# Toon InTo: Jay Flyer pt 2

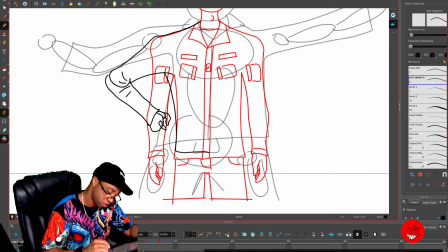(29:24)
And his fingers are gonna be up like that.
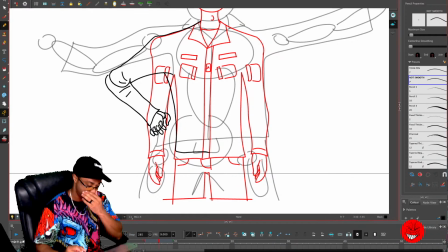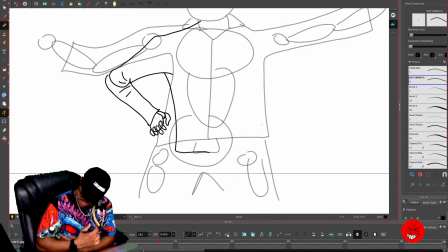(29:35)
See, I like that because it gets a scrunch, and then the shirt comes up, it spreads out like that. So I probably need to kind of do it more like this. Like so.
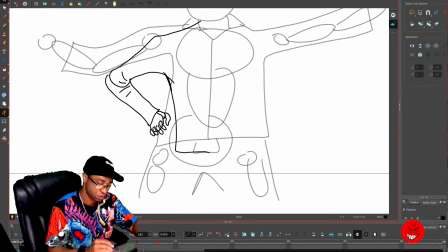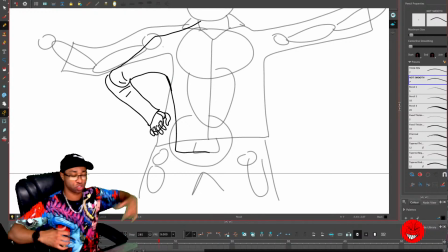(30:00)
I think that's good. Everything I do on one side, I can just translate to the other side, so I don't have to redraw too much.
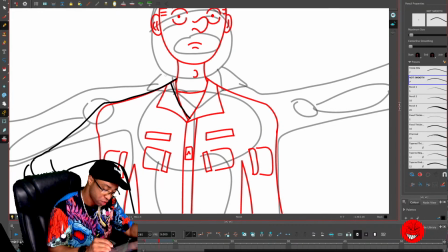(30:06)
But now for his head up here, so this is definitely going to expand out a little bit, right? We'll come back and do the other side a little bit later. And he's gonna kind of throw his head back.
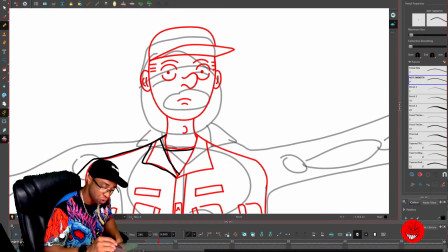(30:20)
So when he throws his head back, we can see more of his chin and less of his head. Something kind of like that, and we're gonna give him like the kind of look. And his eyes are gonna be closed.
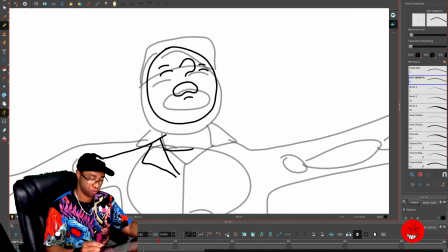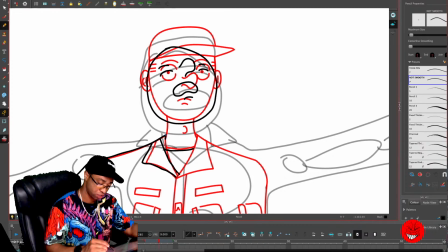(30:44)
And so I want his head to go backwards.
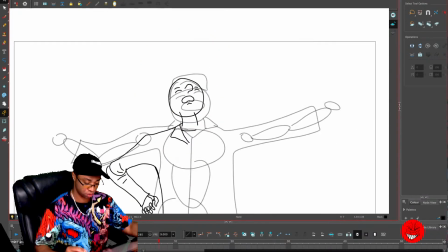(30:51)
So we gotta move his head back just a little bit. See that?
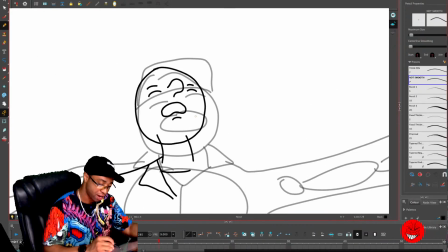(30:57)
And then his hat is gonna come up. So we won't see the top of the head anymore.
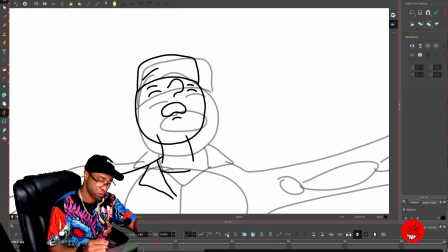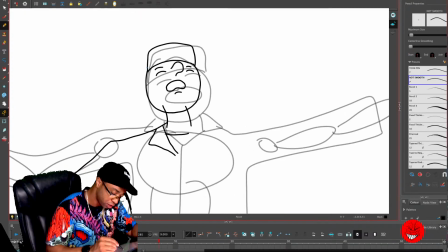(31:14)
But we will see a little bit of the top of the hat, like that.
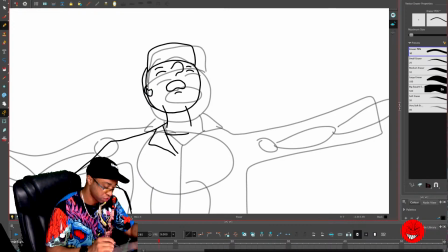(31:22)
And then his ear.
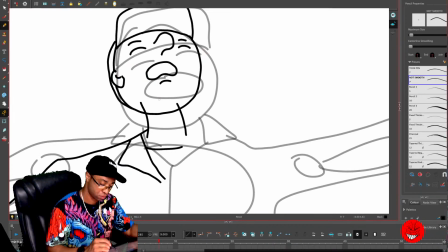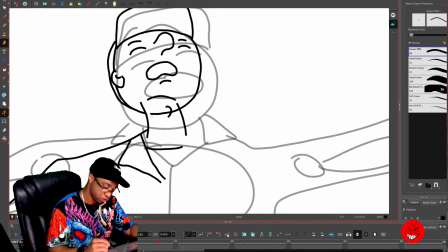(31:30)
Has a little Adam's apple.
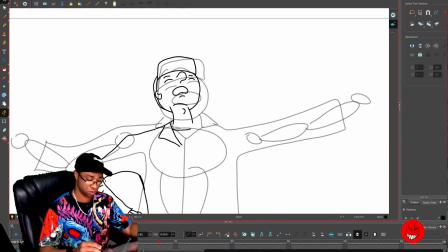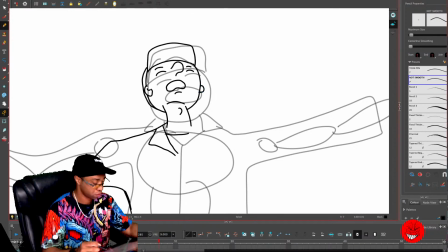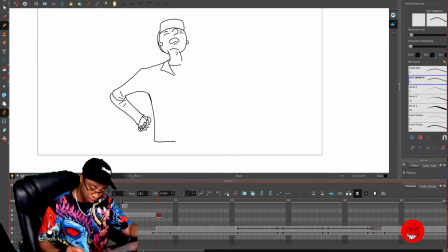(31:41)
So let me turn off this bottom drawing because I don't think we're using it anymore right now. I think we've got a good idea of where it's going.
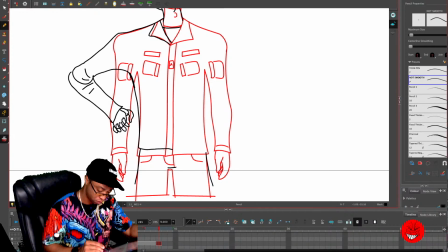(31:54)
He's gonna spread his legs just a little bit. We're gonna see a little bit more of maybe his belt.
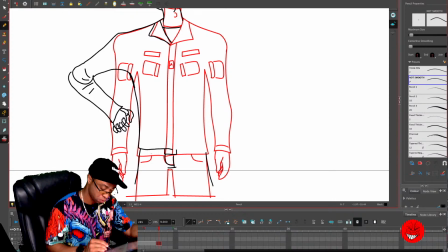(32:10)
Because it is kind of raising his jacket up a little bit, his top.
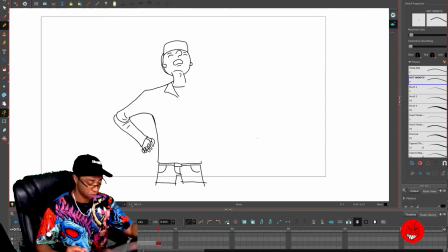(32:25)
All right.
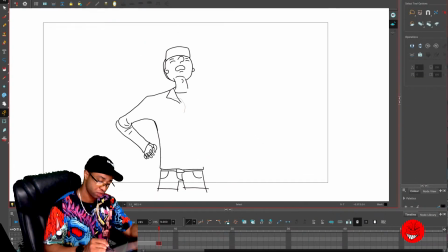(32:29)
And so now, that's good.
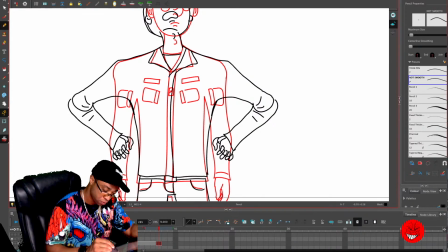(32:44)
Let's just kind of finish a little bit of the drawing a little bit here. It's not going to be a big crazy change, but just enough to show like, oh, it moved.
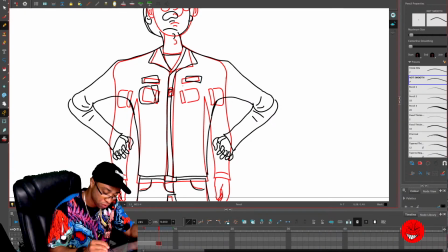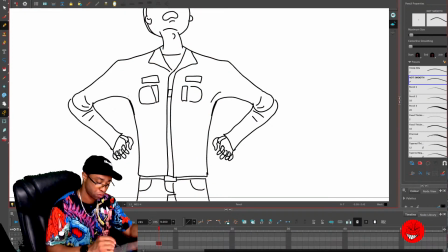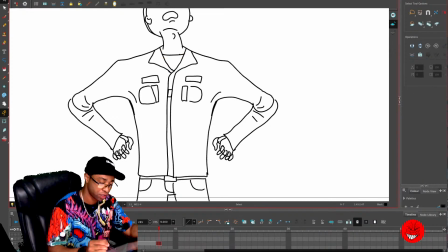(33:10)
Oh, right there. Let's finish this part off right here like that. How long has it been?
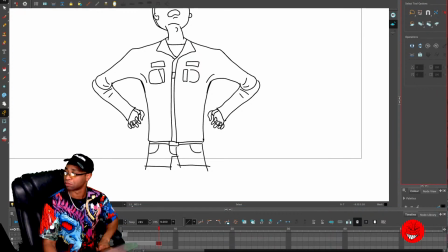(33:18)
Oh, what time is it? Make sure I watch my time. Oh, it's only been 30 minutes. We're good.